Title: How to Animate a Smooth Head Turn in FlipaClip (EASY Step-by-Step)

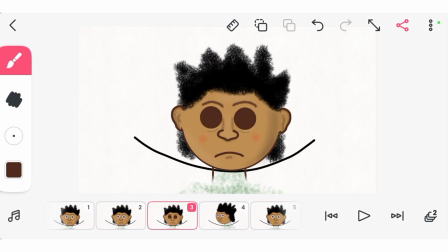So next thing, to give the fluidity, to give the flexible movement for this character, we have to add a squash, part of the principle of animation, squash and stretch.
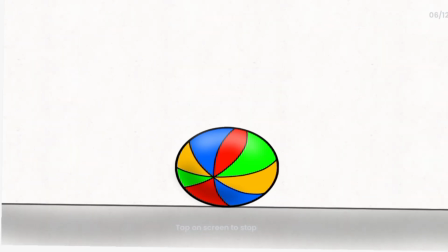So as you can see for this board, you can see what I'm talking about, squash.
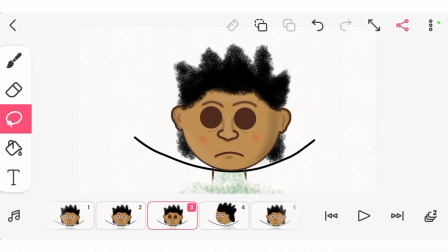So what you need is just highlight the head, select this,
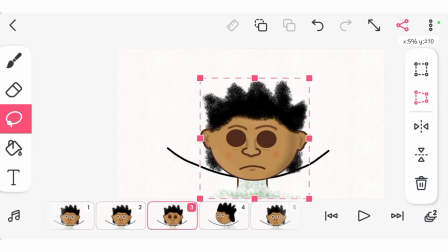move it down and take it spread out a bit, and now adjust it back to the part, and that's it.
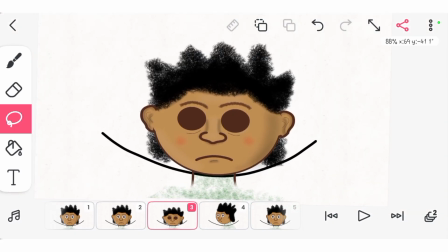You've given a squash,
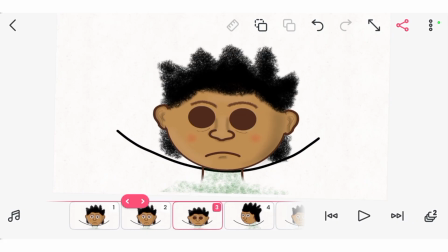to this character. You can see this is squash, simple.
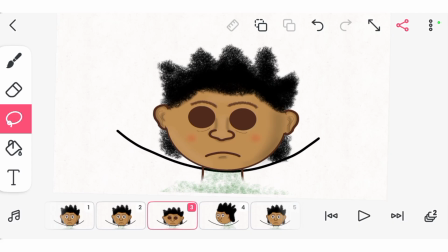So now next thing is to enable your honor skin in case it's not on, so that you can now go ahead with the head turn. So you highlight the head to match the part
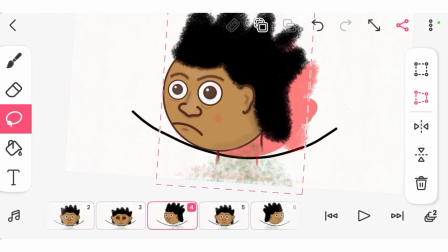for the keep process. You see, the jaw have to be on the line.
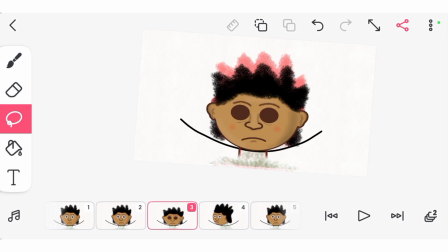Good. Now take the front view as the head turn back. This one is not needed here, so you adjust this as well.
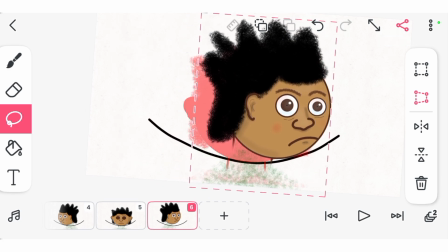You adjust this to be on the part.
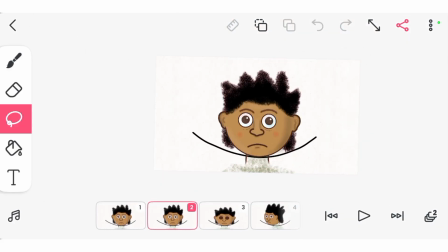So you have your key poses set properly on the part. It's set properly on the part. Now this is the pro tip.
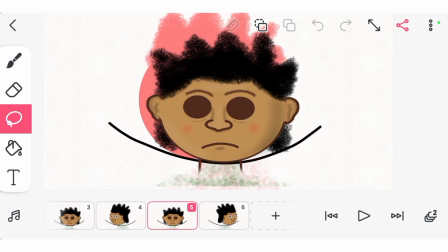To get a fast head turn, you have less frame.
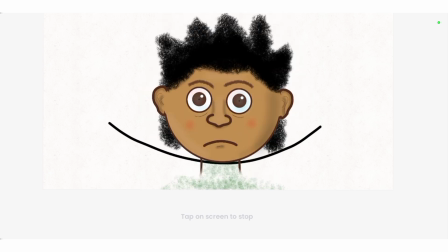As you can see, this head turn as it is fast enough,
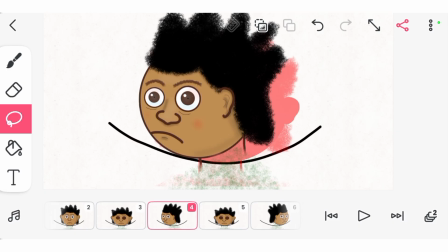and if you want a slow head turn, you have many in-betweens in it. Now as we have our key poses to get that smooth head turn, let's add few in-betweens.
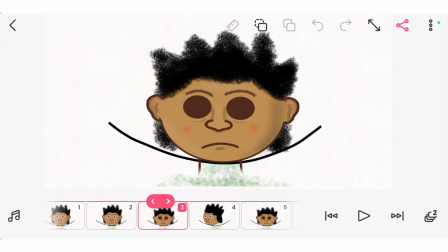There's no much work to do here. The in-betweens basically is just for you to duplicate these frames, duplicate,
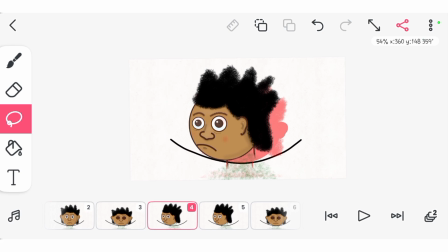So on this, just alight
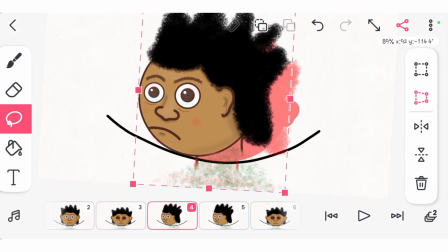lightly and take your lasso tool to alight it and basically adjust slightly
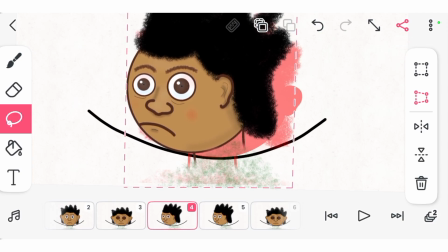in position just for that smooth head turn.
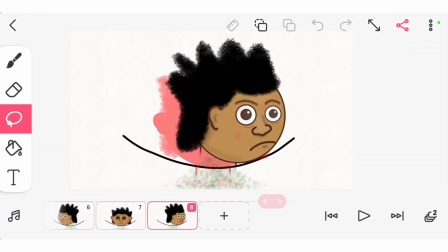You get it? And also for this, you give it in betweens.
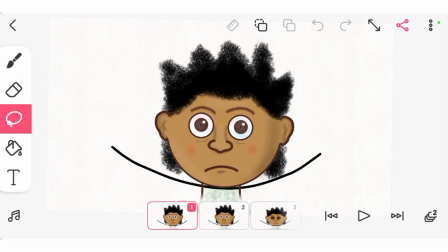So now if you play your animation,
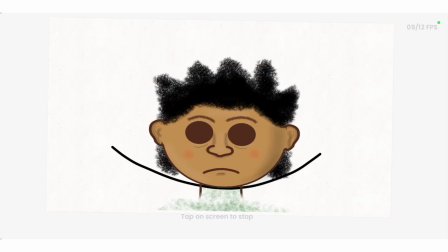you can see you have a smooth head turn for your character,
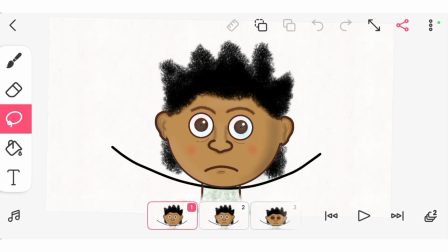and if you want it slower, all you need to do, like I said, is to duplicate the frames.
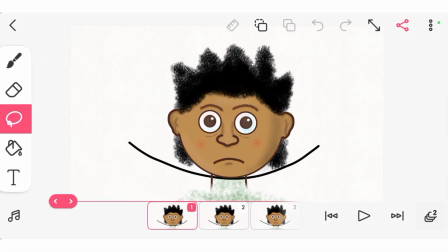You can see now the the part is no longer needed.
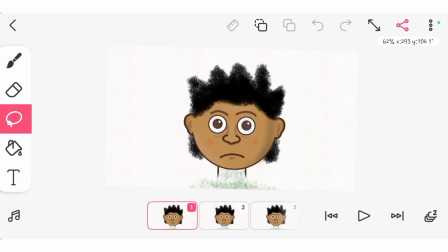Just unview it or you delete it. We do have business with it since we already have ones we want for our head turn moving in arc movement, as you can see.
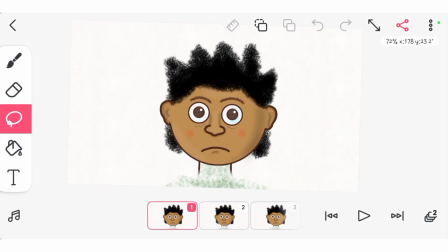So now once you cool with your animation, you save it. Click on the three dots here, click on make movie and save your project.
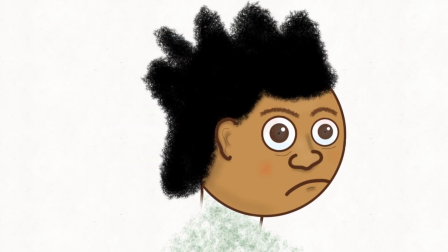And that is how you animate a head turn on FlipaClip. Big shout out to the subscriber who requested this tutorial.